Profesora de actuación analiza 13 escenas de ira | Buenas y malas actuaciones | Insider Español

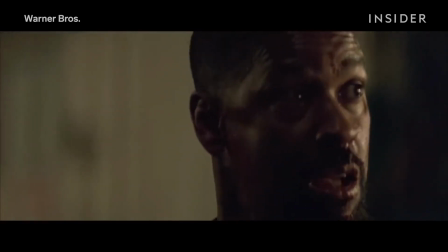King Kong ain't got shit on me.
Sin lugar a dudas, encarna toda la rabia que siente.
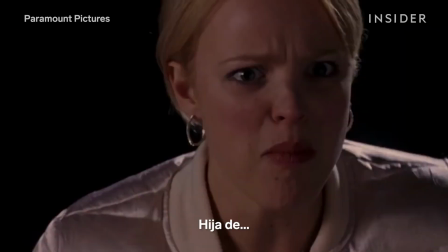Mother.
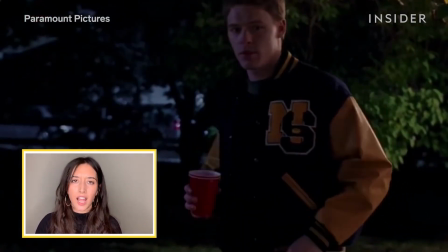No creo que este personaje esté sintiendo una ira desgarradora. Hola, soy Keira y soy profesora de actuación en el Reino Unido. Y hoy voy a ver escenas de ira, buenas, malas e intermedias.
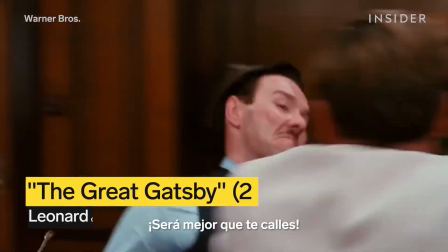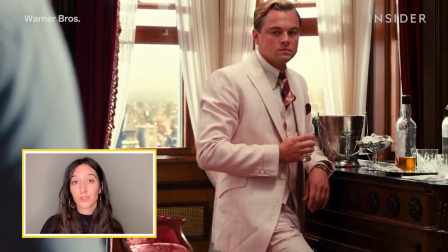El personaje de Leo pasa por un gran abanico de emociones en un periodo de tiempo muy corto.
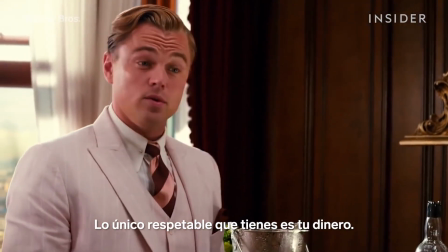The only respectable thing about you, old sport, is your money. Your money, that's it.
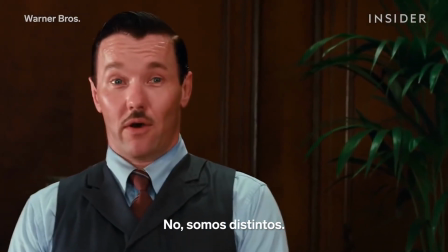I've just as much as you, that means we're equal. Oh, no, no. We're different.
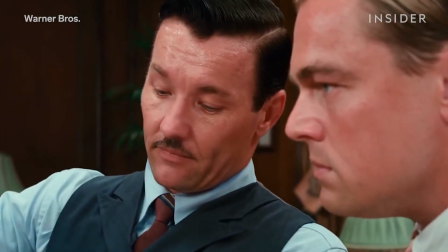It's in our blood. You're nothing that you do, you are.
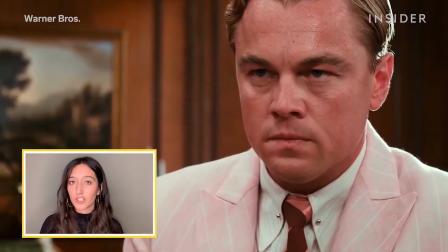Aquí se ve bastante engreído y bajo control, pero no pasa mucho tiempo antes de que se agite y se ponga a temblar, y se vea una pizca de duda en su rostro.
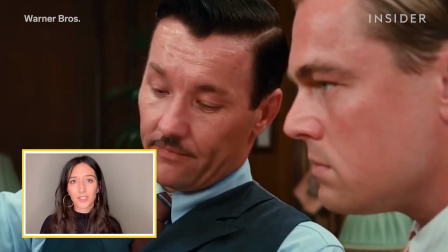Y cuando llega al punto de quiebre, la acumulación de tensión es brillante. La banda sonora está acompasada con el cambio en su expresión facial.
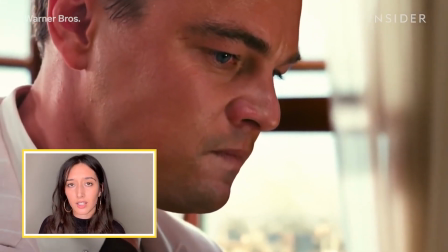Te lleva de viaje a su interior, donde puede sentir su ira palpitar.
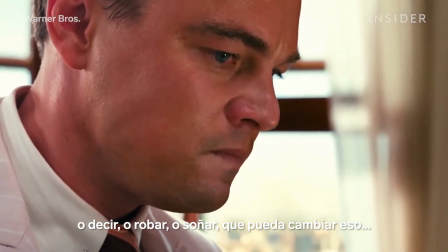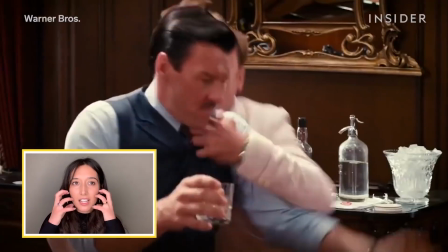Su rostro está casi completamente contorsionado por la ira.
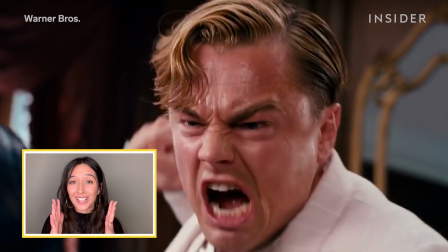Vemos que sus mejillas están literalmente temblando y estremeciéndose por la ira que siente.
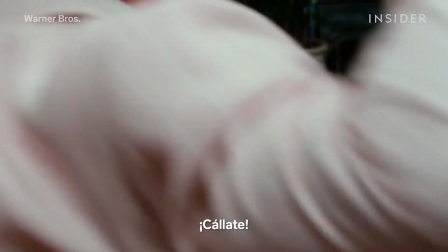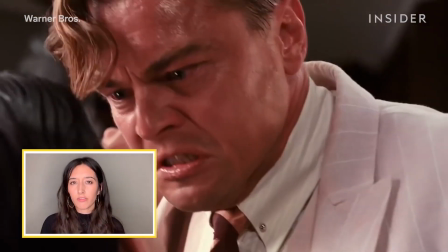Hay un claro conflicto dentro de la escena entre esos dos hombres,
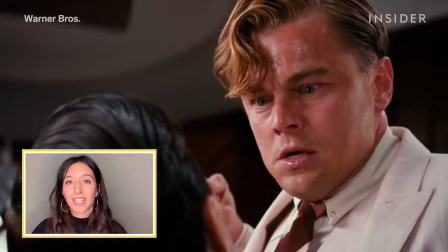pero también entre lo que le sucede internamente a este personaje y lo que quiere que los demás piensen de él,
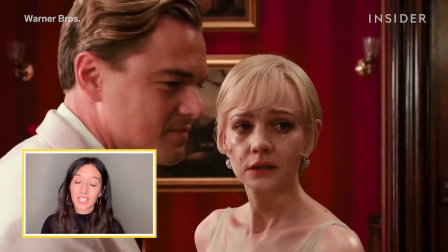ya que quiere que la gente piense que es un caballero, que es igual que ellos.
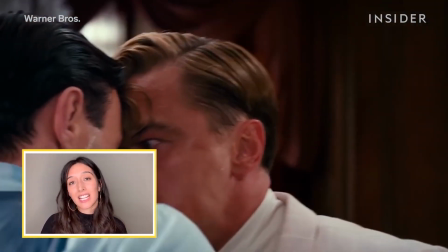Lo triste de esta escena es que en su accionar demuestra que no lo es.
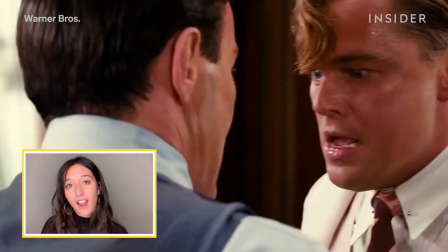Lo que es hermoso entonces es la ejecución de su personaje, y cómo su conciencia,
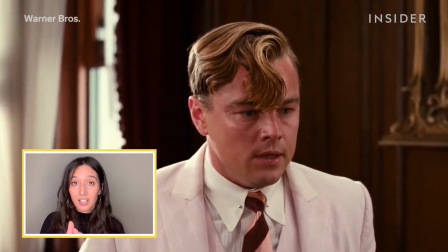que está inicialmente en el otro personaje, luego crece hasta verse a sí mismo en la habitación.
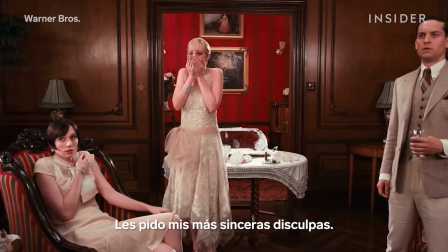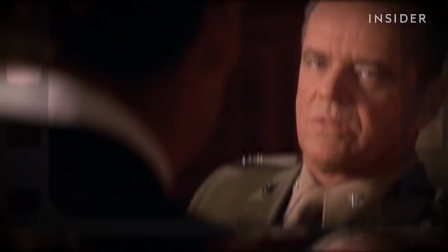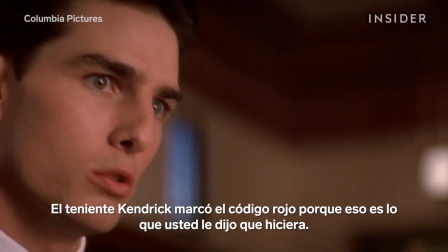Lieutenant Kendrick ordered the code red, didn't he? Because that's what you told Lieutenant Kendrick to do. Object. And when it went bad, you cut these guys loose.
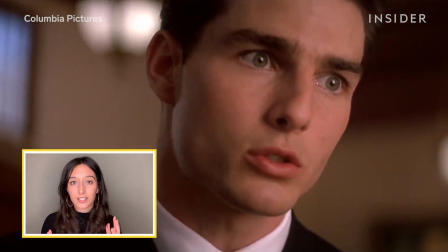Cuando Tom Cruise y Jack Nicholson hablan al principio, los planos son bastante cerrados y la atención está realmente centrada.
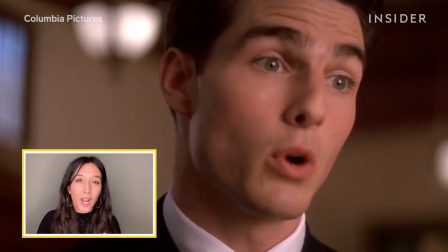Tom Cruise no se mueve mucho. La intensidad está en la forma en que dice las palabras, más que en los movimientos corporales.
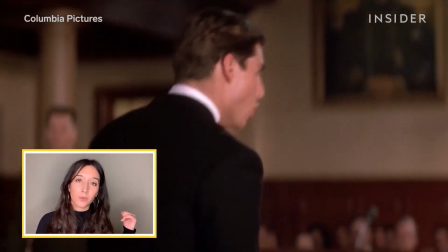Y en la misma toma, el personaje se aleja. Y en cuanto lo hace, podemos apreciar cómo su lenguaje corporal se agranda.
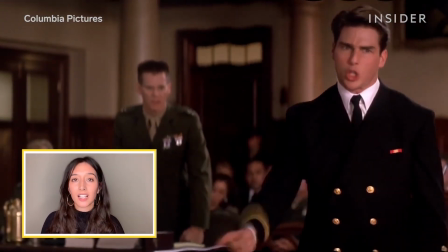Está muy bien hecho y funciona muy bien para la cámara.
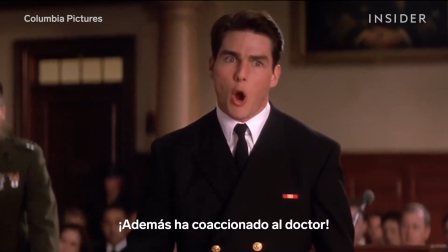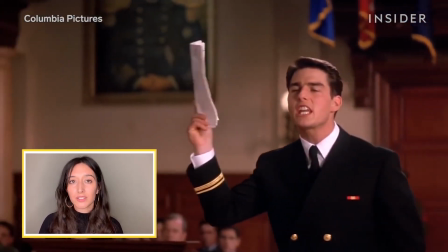La forma en que Tom Cruise construye la escena es realmente inteligente.
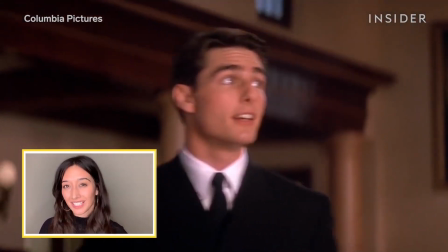Tom Cruise está tratando activamente de exacerbar a Jack Nicholson en esta escena.
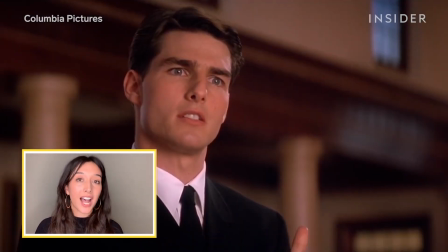Así que es realmente muy interesante verlo utilizar la ira como estrategia para sacar la ira de otra persona.
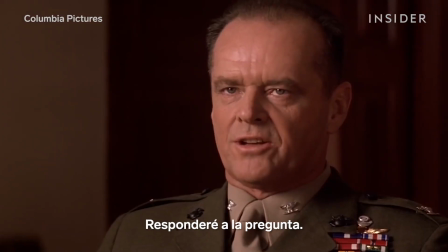You don't have to answer that question. I'll answer the question. You want answers?
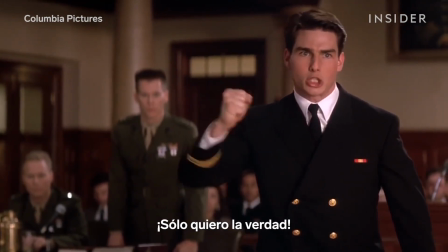I think I'm entitled. You want answers? I want the truth. You can't handle the truth.
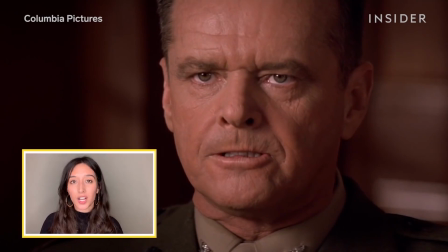Jack Nicholson, en contraposición con el personaje de Tom, está muy quieto,
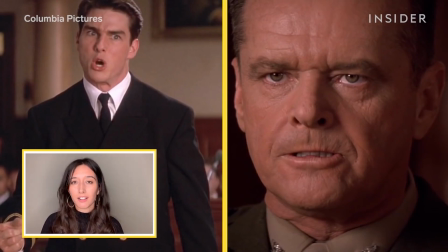por lo que ambos hombres están mostrando su ira, pero de maneras muy diferentes.
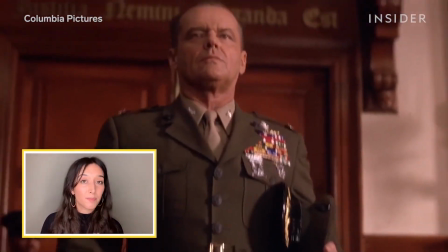Este es un personaje que se cree por encima de la ley, es una persona respetada, con mucho ego y tiene mucho que perder.
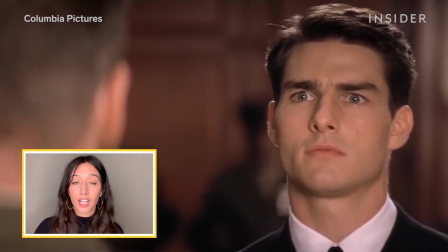Así, en lugar de intentar mostrar su ira, el personaje de Jack Nicholson intenta reprimirla.
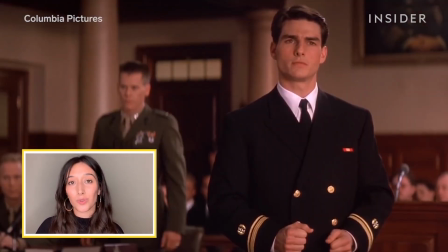Trata de controlarla y trata de mantenerla a raya hasta que ya no puede, lo que convierte a esta escena en una secuencia muy electrizante de ver.
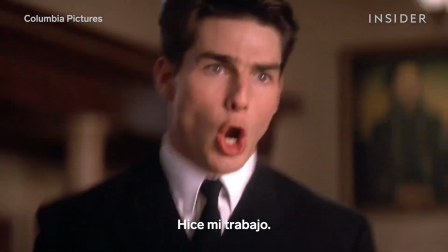Did you order the code red? I did the job. Did you order the code red? You're goddamn right I did.
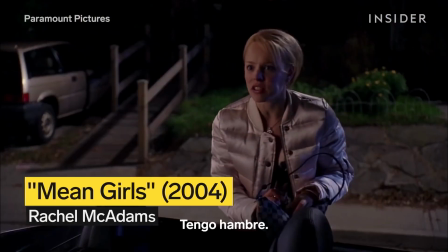Why are you eating a Caltine bar? I'm starving. Coach Carr makes us eat those when we want to move up a weight class.
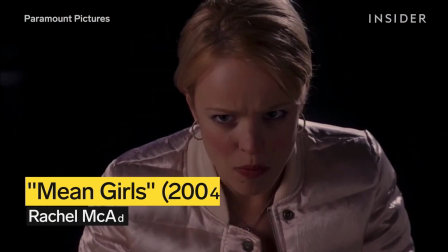What?
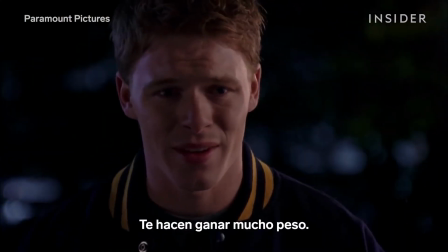They make you gain weight like crazy. Mother.
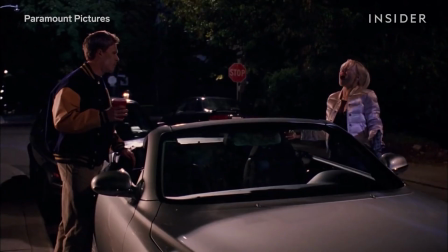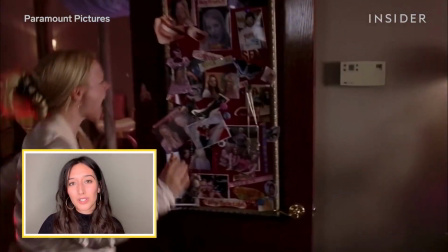Una de las cosas que me gusta mucho es cuando entra en la habitación y se inclina con toda esa energía hacia adelante.
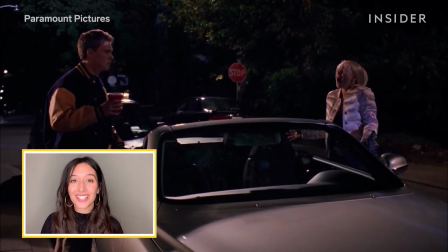En realidad, está gritando durante mucho tiempo, y es difícil mantener ese nivel de impulso y energía a través de ese sonido.
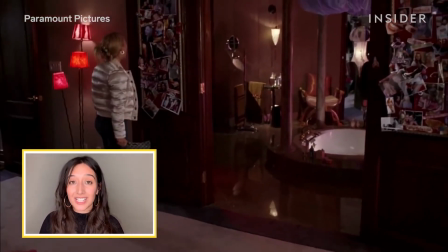Hace un muy buen trabajo con su físico al mantener ese movimiento hacia adelante.
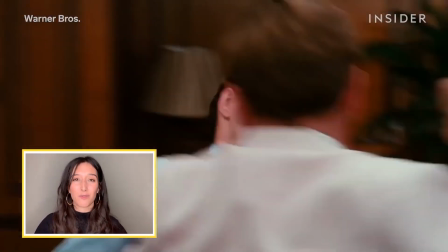Cuando pensamos en la ira, solemos pensar en sonidos o gritos más profundos.
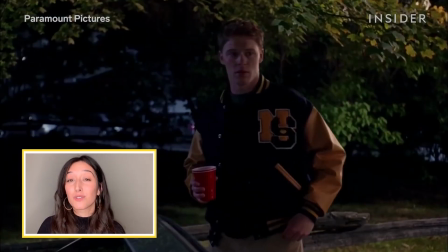Pero no pensamos en un grito tan agudo. Este grito es súper femenino y es una opción interesante para mostrar la ira del personaje.
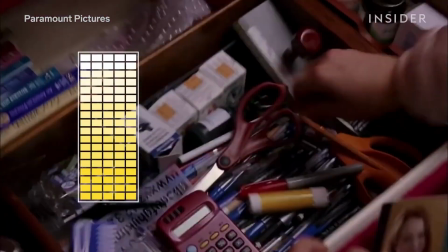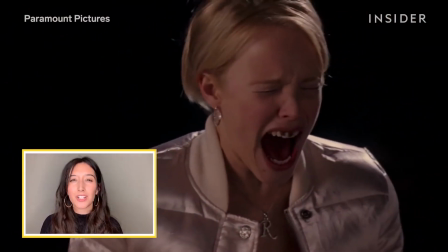en términos de cuán creíble pienso que es su ira.
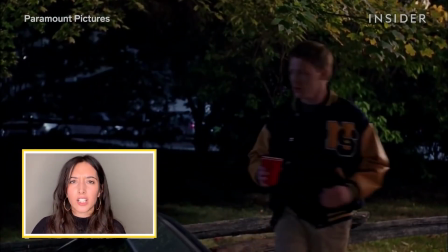No creo que esté sintiendo una ira desgarradora, como la de los otros personajes que hemos visto hasta ahora.
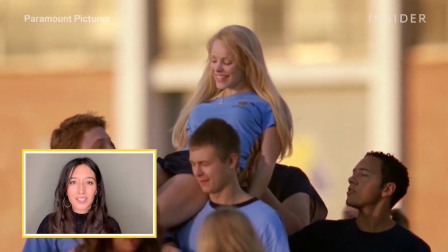Pero eso tiene que ver con quién es ella. Este es un personaje muy superficial y, por lo tanto,
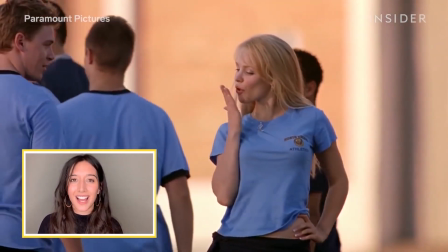tiene sentido que la forma en que muestra su ira sea también bastante superficial y poco profunda.
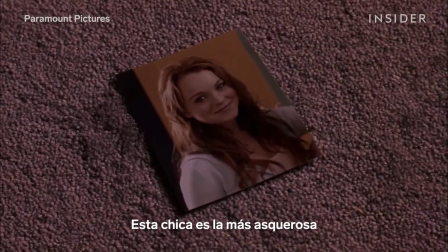This girl is the
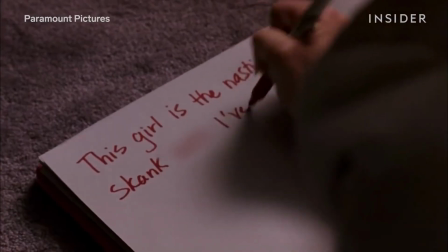nastiest skank I've ever met.
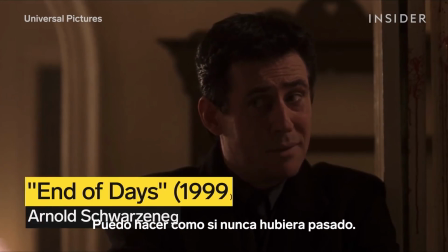I can make it like it never happened, all for the price of a stranger's address.
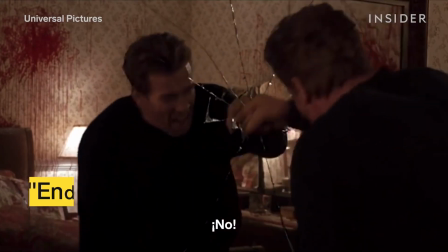No!
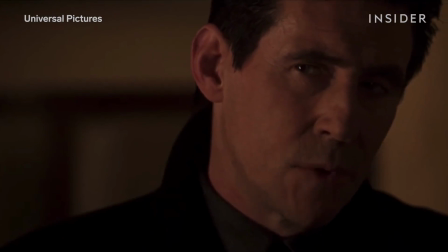You will never see the girl. You don't want to see me upset, believe me.
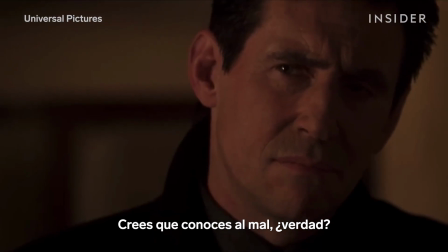Oh, you want to f*** with me? You think you know bad, huh? You're a f***ing choir boy compared to me.
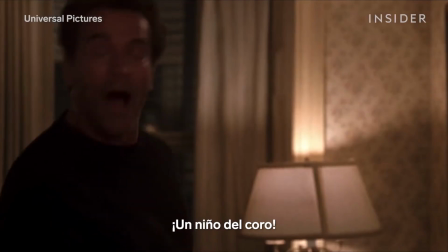A choir boy!
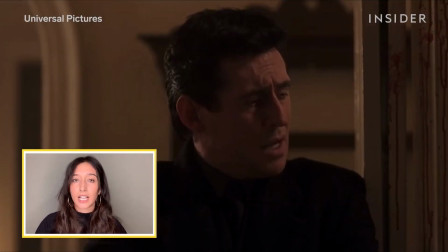Me gusta la forma en que utiliza su voz, porque realmente se suelta, juega con las palabras y trata de sacar su ira de esa manera.
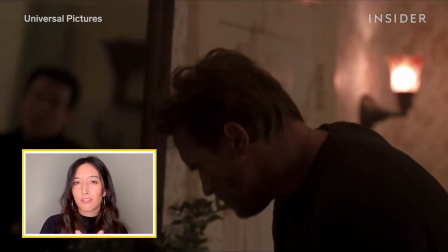Pero, al mismo tiempo, no hay demasiadas revelaciones en su voz, sino que se la oye un poco entrecortada.
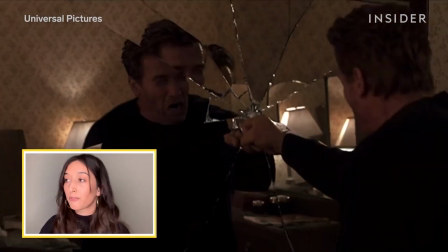Cuando Arnold golpea el espejo, hay una pausa antes de que se dé vuelta y dirija su ira hacia Lucifer.
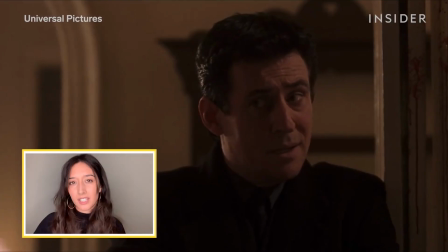¡No!
En lugar de que sea la ira la que lo impulse y lo dirija hacia el otro personaje.
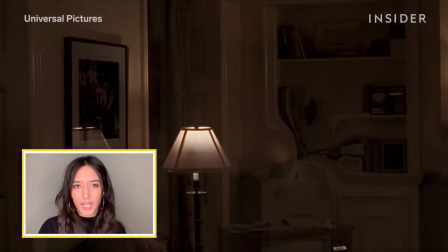A pesar de que ha estudiado sus líneas, porque sabe lo que tiene que decir, cada momento parece estar desconectado de los demás.
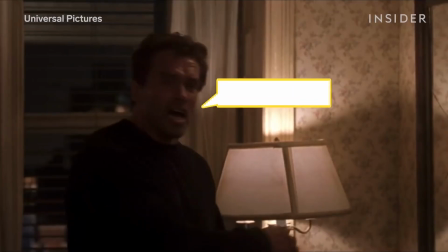Cuando dice jamás, you will never see the girl.
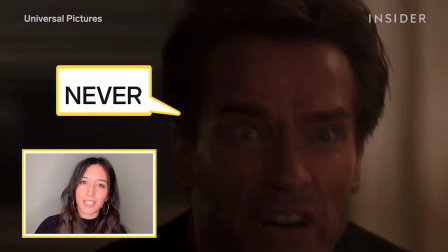Se centra en el jamás, pero no parece que esa línea esté dirigida al otro personaje.
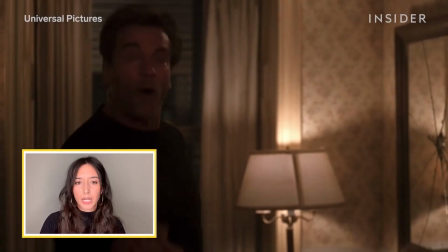Siento que el foco está en la palabra jamás, y que la escucha activa no parece estar tan presente.
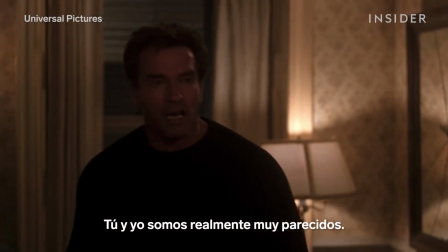You and I are so much alike. Nothing alike.
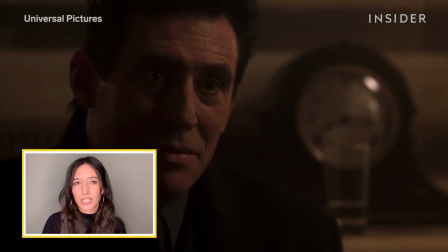Nothing.
Creo que prestarle más atención al otro personaje haría la diferencia en esta escena.
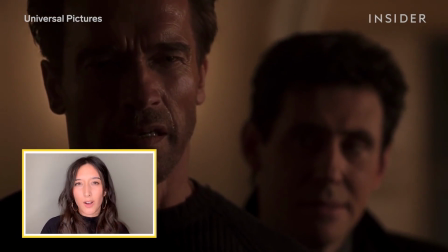Es decir, desviar la atención de cómo puedo demostrar que estoy enfadado hacia la otra persona y a cómo la percibes.
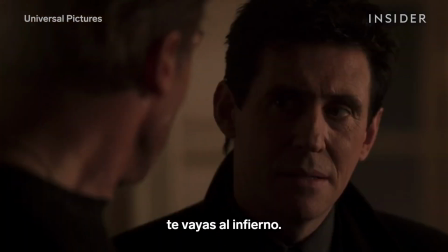I want you to go to hell. What does Marcellus Wallace look like?
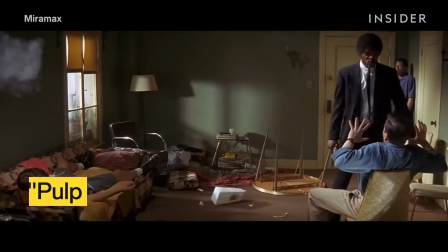What? What country you from? What?
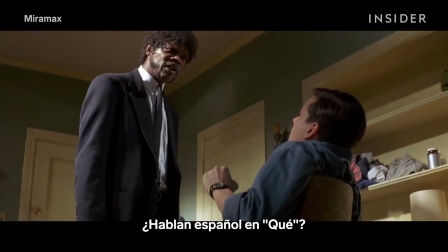What? What ain't no country I ever heard of? They speak English and what? Say what again?
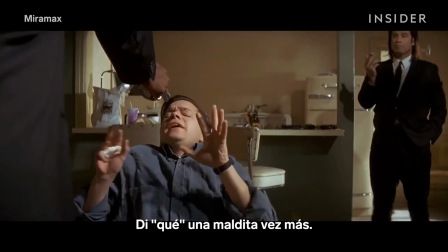I dare you. I double dare you, motherfucker. Say what one more goddamn time.
El centro de su enfoque está claramente allí para Samuel L. Jackson.
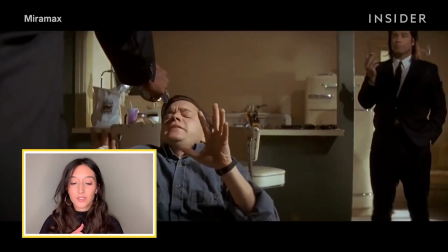La forma en que está mirando tan fijamente al tipo al que está a punto de dispararle
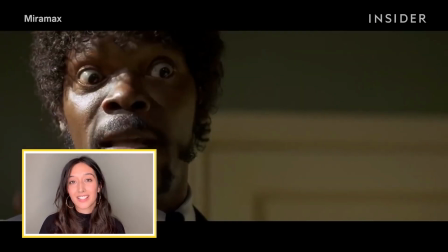hace que centres toda tu atención como espectador en ese aspecto de su actuación.
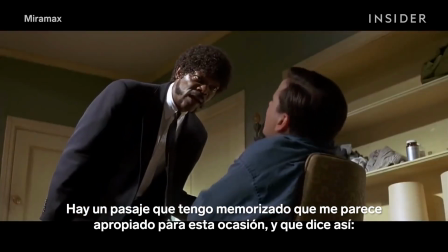Oh, there's this passage I got memorized on a business occasion.
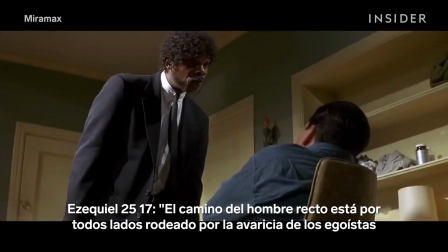Ezekiel 25:17. The path of the righteous man is beset on all
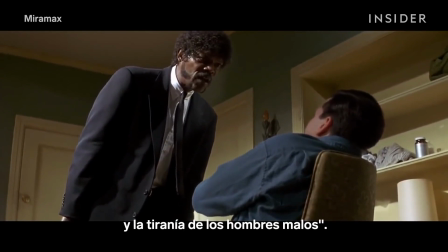sides by the inequities of the selfish and the tyranny of evil men.
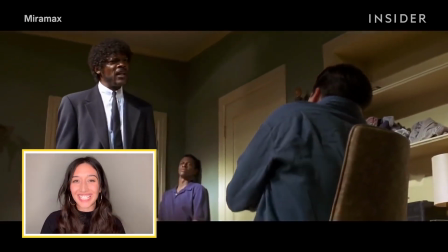Hay literalmente un objetivo delante de él, y todo lo que dice está dirigido a ese objetivo, tanto sus disparos como sus palabras.
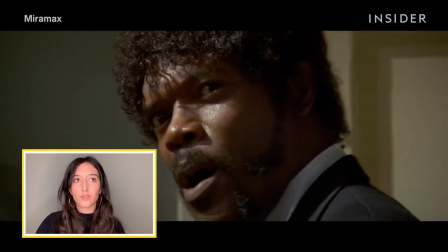Controla mucho lo que dice, y no hay ningún movimiento o respiración superfluos, nada.